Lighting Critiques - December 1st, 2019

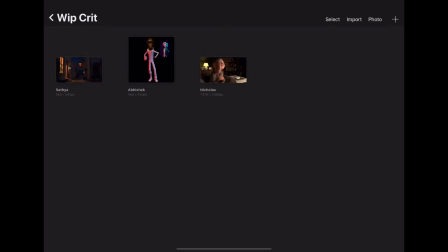(0:04)
Hello, everyone. I thought I would hop on here and do a quick video critique because we have three really good submissions from Nicholas, Abhishek, and Satya. And I wanted to kind of hop on, give some feedback, allow you guys to see what each other are working on, perhaps learn from each other. So I'm just going to go through each one individually and kind of talk through things. I'll start with Nicholas here.
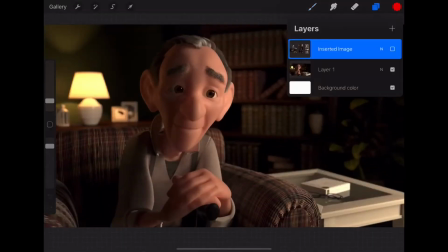(0:24)
So I wanted to talk about
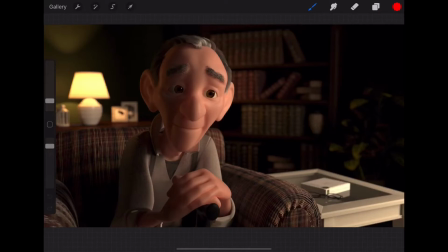(0:28)
that it's really cool that you're doing this animated character in the scene and that you're kind of plussing it. I think it's a really good opportunity to learn. I would highly recommend you doing this with a couple of different images.
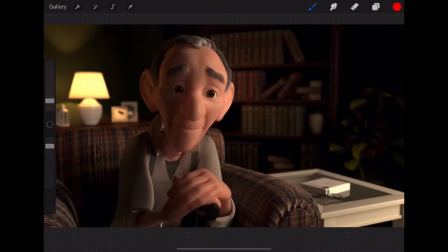(0:43)
I think we talked about this with your frog one, because it's hard to get these assets, and it's also a really cool way to demonstrate strong lighting ability is to take one scene and light it with three different styles ish, and then just show the reference in your demo reel.
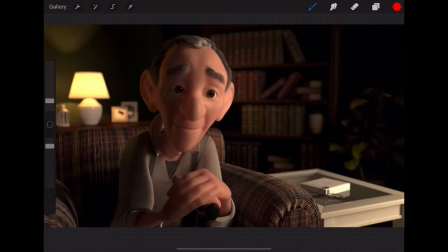(1:02)
So a couple things when I first look at this, and the biggest things are, well, the biggest positives I take away is how I think the environment lighting is working out really well. Like I see a lot of shaping in through here. I see a lot of shaping coming back along this wall.
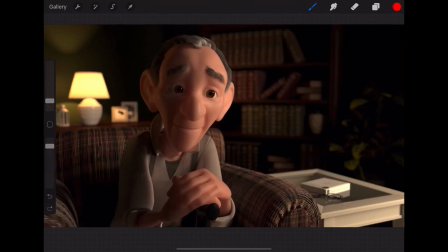(1:19)
I had a library scene in Peanuts recent. I guess I wasn't that recently, but I definitely remember like lighting all of these books back here like this. The one thing I would say that we did and it really helped was really try and like all these like little um,
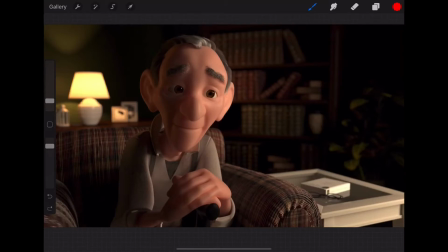(1:38)
slashes going down the books, the little gold. Really try and highlight those a little bit. Kind of try and make those sparkle even in the darkness because they are reflecting. Like they'll pick up some light reflecting off of that lamp onto there and onto the space. But overall, I think the environment's making a lot of sense and working really well.
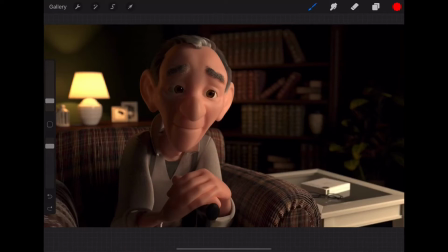(1:58)
The one thing about the environment that I might want to look into, and actually let's take a look at your reference here.
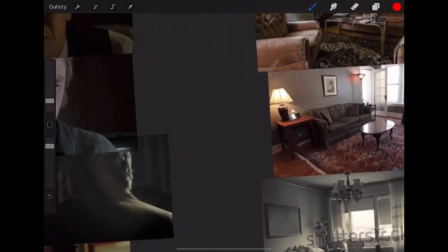(2:03)
And I was looking at that lamp in the background, and you can see a little bit of it here.
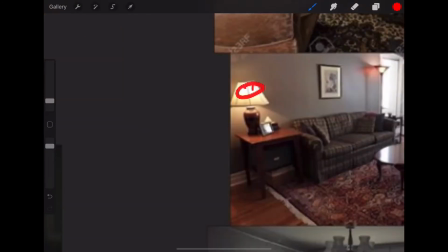(2:09)
Is that this is a little more centralized around the bulb,
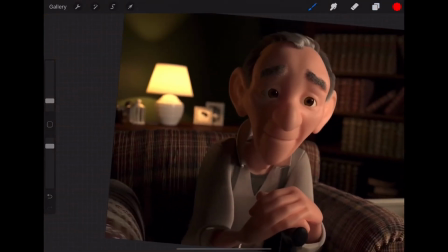(2:15)
where in yours it's pretty like uniform across the whole thing. I would just kind of in a slight, like just allow a slight gradient there in the middle to take hold.
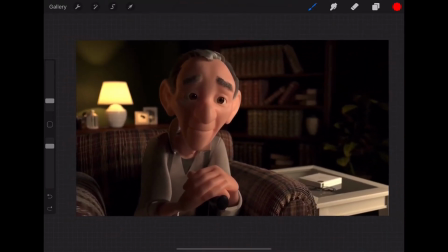(2:28)
Now onto the character lighting.
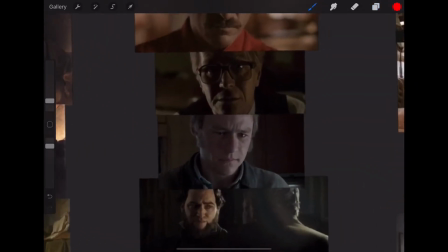(2:29)
You provided some really phenomenal reference here of like from her, and I think that's Tinker Tailor Soldier Spy.
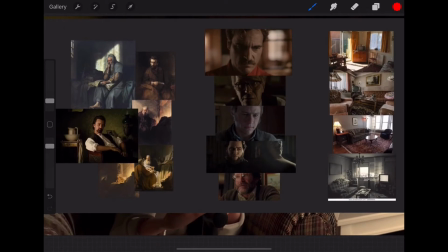(2:38)
We've got some Lincoln, we've got some Good Will Hunting, the Heath Ledger one, Brothers Grimm maybe, I don't know, I'm guessing, and then some great painting reference, like a lot of really strong reference to work with here.
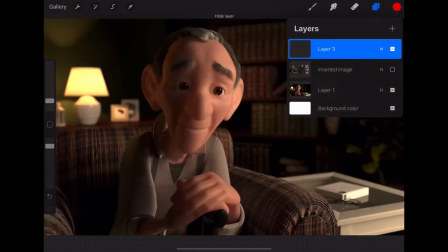(2:49)
The one thing about yours that I'm noticing that's different than all of these is the amount of subsurface scattering within the skin. It's great to have it, but it's very dangerous because he's starting to look a little bit.
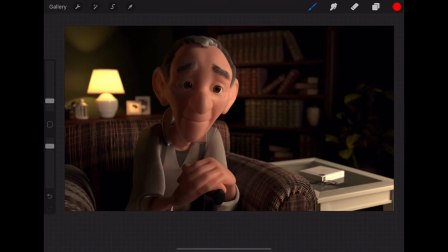(3:01)
Um, the closest thing that I can describe it to, and I always do this, is to call it like a gummy bear effect, and that like this amount of subsurface in like you want it a little bit on the ear, maybe a little bit in the nose, maybe a little bit on the chin, a tiny bit in
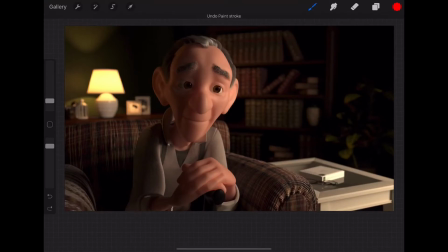(3:17)
the fingers, but you're starting to see like glowiness in the hand there, and then like just over here, it just feels like he doesn't have bones under his skin. Like it feels like all the light is free to pass through under his skin because he's just kind of filled with jelly.
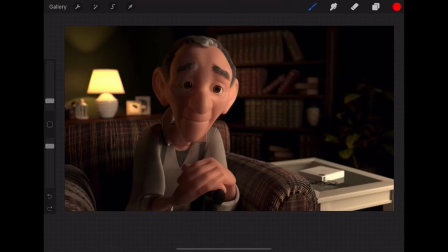(3:31)
So I would look at your scale of your subsurface scattering shader and tone that down a little bit. Or actually, I guess would be making it the scale of it bigger so that less light passes through.
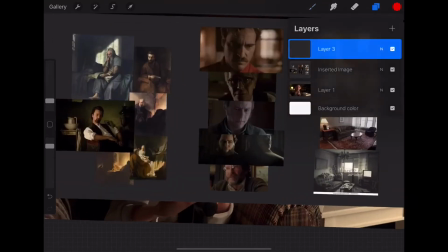(3:44)
Because if you look at again, looking at the reference, like um, some of this,
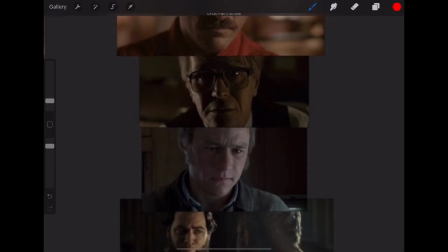(3:49)
like it gets if the light pretty much just stops right there, you don't really get a good sense of it coming all the way through them.
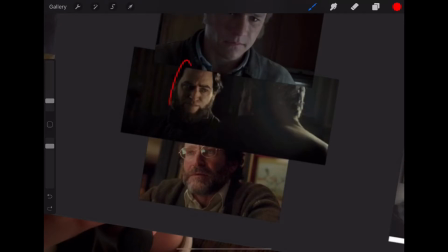(3:56)
Same thing here. There's strong key light happening here. There's that kind of glancing fill light there,
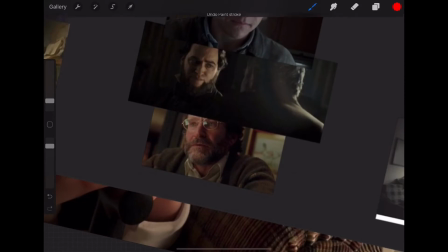(4:04)
and then some kind of it's almost like a reverse Rembrandt where there's like darkness in a triangle there.
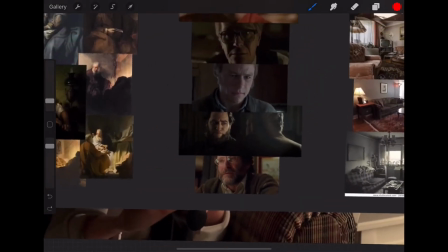(4:12)
Let's see.